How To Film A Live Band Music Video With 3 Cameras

What's up my friends, welcome back, you're watching Harv video audio stuff and in this episode I'll show you how I filmed a live band music video with a three camera setup. There are quite a few pitfalls with this kind of project, it's pretty crazy. So I'll go over camera movement, lighting, lenses, white balance, shooting modes, this is practical stuff I know you'll find helpful. Now I'm going to shut up and roll that intro.
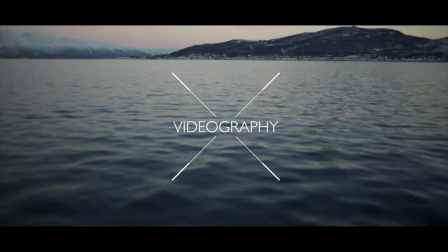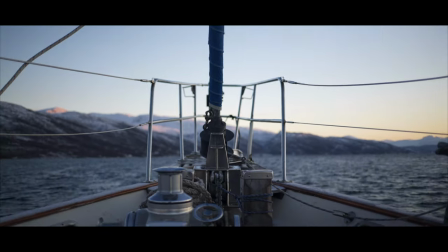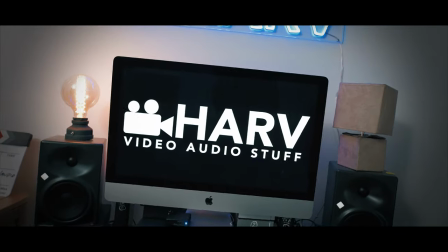As ever, links to everything mentioned in this video is in the description box below, and of course this is not sponsored content, so be sure to show some love for the channel, hit the subscribe button, the notification bell, that means the world to me and plus you won't miss any videos. Thank you kindly.
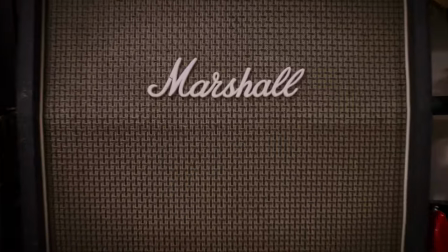So the location was the amazing Axe and Trap Studios in Wells, and the band are a three-piece, quite cool and gritty band called Evil Owl.
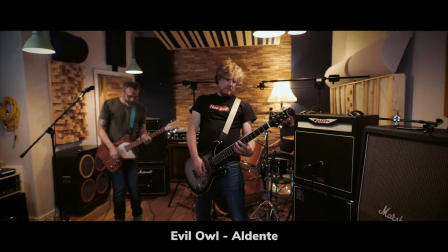If you want to check out the final versions of the videos, I will link them in the description box below.
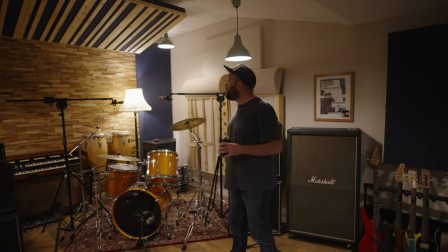We shot the video in the studio's live room which firstly looks amazing but also sounds amazing and that's probably the
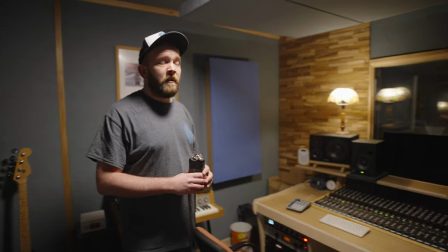most important thing for this kind of project because obviously whilst I'm filming the studio are recording the band and they've got to sound good right?
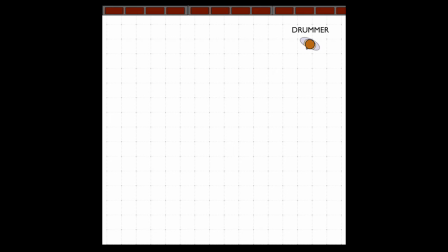Let me show you a top-down view of how I set up. The drummer was in the corner, then we had a guitarist on the right and the singer slightly forward and on the left. My first priority was to get a camera on the lead singer as I know this is an angle I want to be cutting to very frequently.
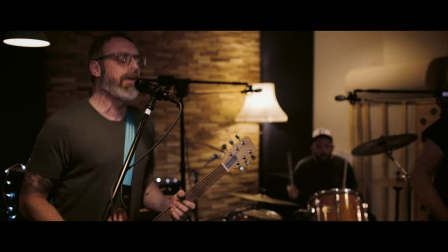I went with my Sony a7S III with the Sigma 35mm f1.4 art and MC11 adapter.
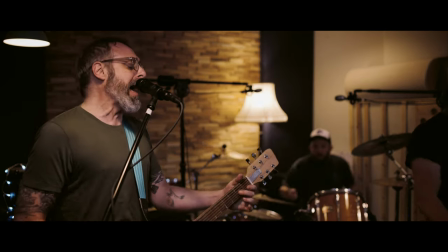This combo allowed me to make use of the incredible autofocus whilst allowing me a field of view wide enough to see the drummer as well as the singer.
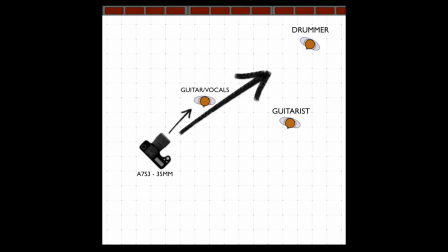This would be the only static camera angle I have but I figured as long as it looks good, things will work out okay. Next I needed a wider angle shot of the band, preferably with the guitarist on the right being the most prominent subject.
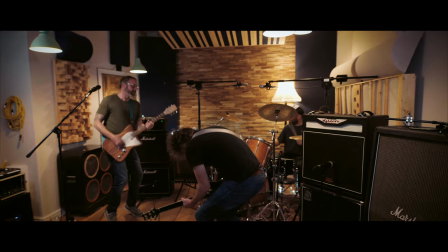I used my Sony A7S II with the Sigma 20mm f1.4 on a motorized slider which I set up to rock back and forth.
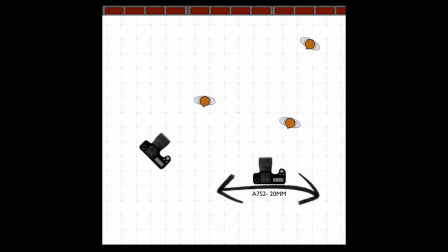This would be my set and forget safety shot that always looks good and has some nice motion. Finally I used a Canon EOS R handheld with the Sigma 50mm f1.4 art.
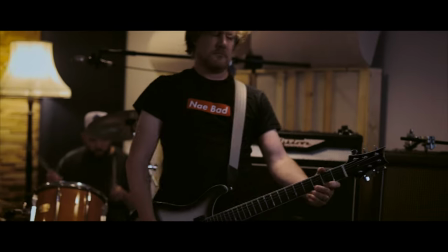I figured if I am going to use my least favorite camera of the three I should at least use my favorite lens.
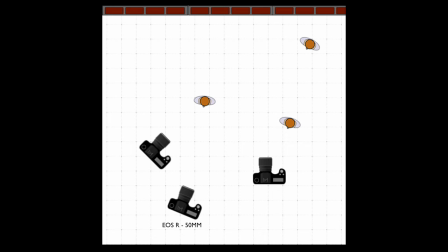The idea was to capture anything of interest that I might want to cut to in editing like a guitar solo or a drum fill.
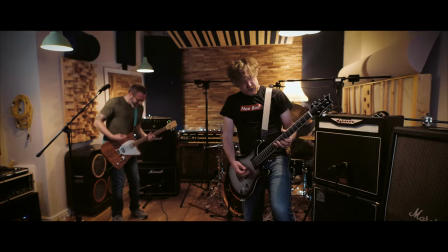Thankfully the combination of one static, one motorized slider, and one handheld angle worked really well together. In terms of lighting I wanted to keep it really simple so I chose to use a lot of the practical lighting in the
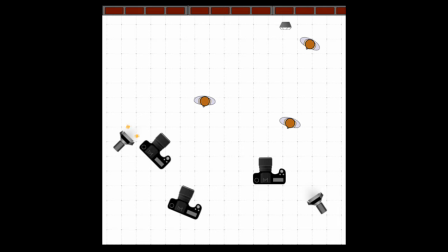scene and then just a couple of panels to just to bring the exposure up on both of the guitarist faces. After all it was a live recording of that band and I wanted it to look like they were recording in that room and have that same kind of character but look a little bit better. That was my goal. Then there was the issue of white balance and if you've ever tried matching white balances from two different cameras or even just two different cameras but within the same brand they rarely ever match perfectly. Obviously the last thing I wanted to do was to use auto white balance so I did a custom white balance on my Sony a7S III, that's the camera I trust the most when it comes to color, and then I matched the color temperature on the other cameras. Did it work? Sort of. In terms of shooting modes I decided to opt for the most flexible options possible
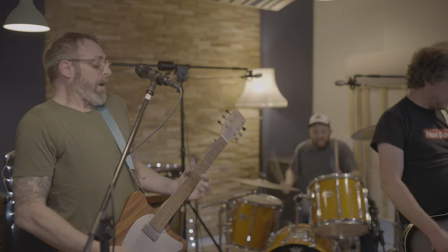which in the Canon's case was C-Log and the two Sonys were both in S-Log III. The reason for this was not to have maximum dynamic range, it was actually just so I'd have maximum flexibility in post for matching colors and contrast curves. Now I know we now have the cinematch software which looks incredible and I do intend to take a close look at it but I didn't have it at the time so all the tweaks I had to do manually.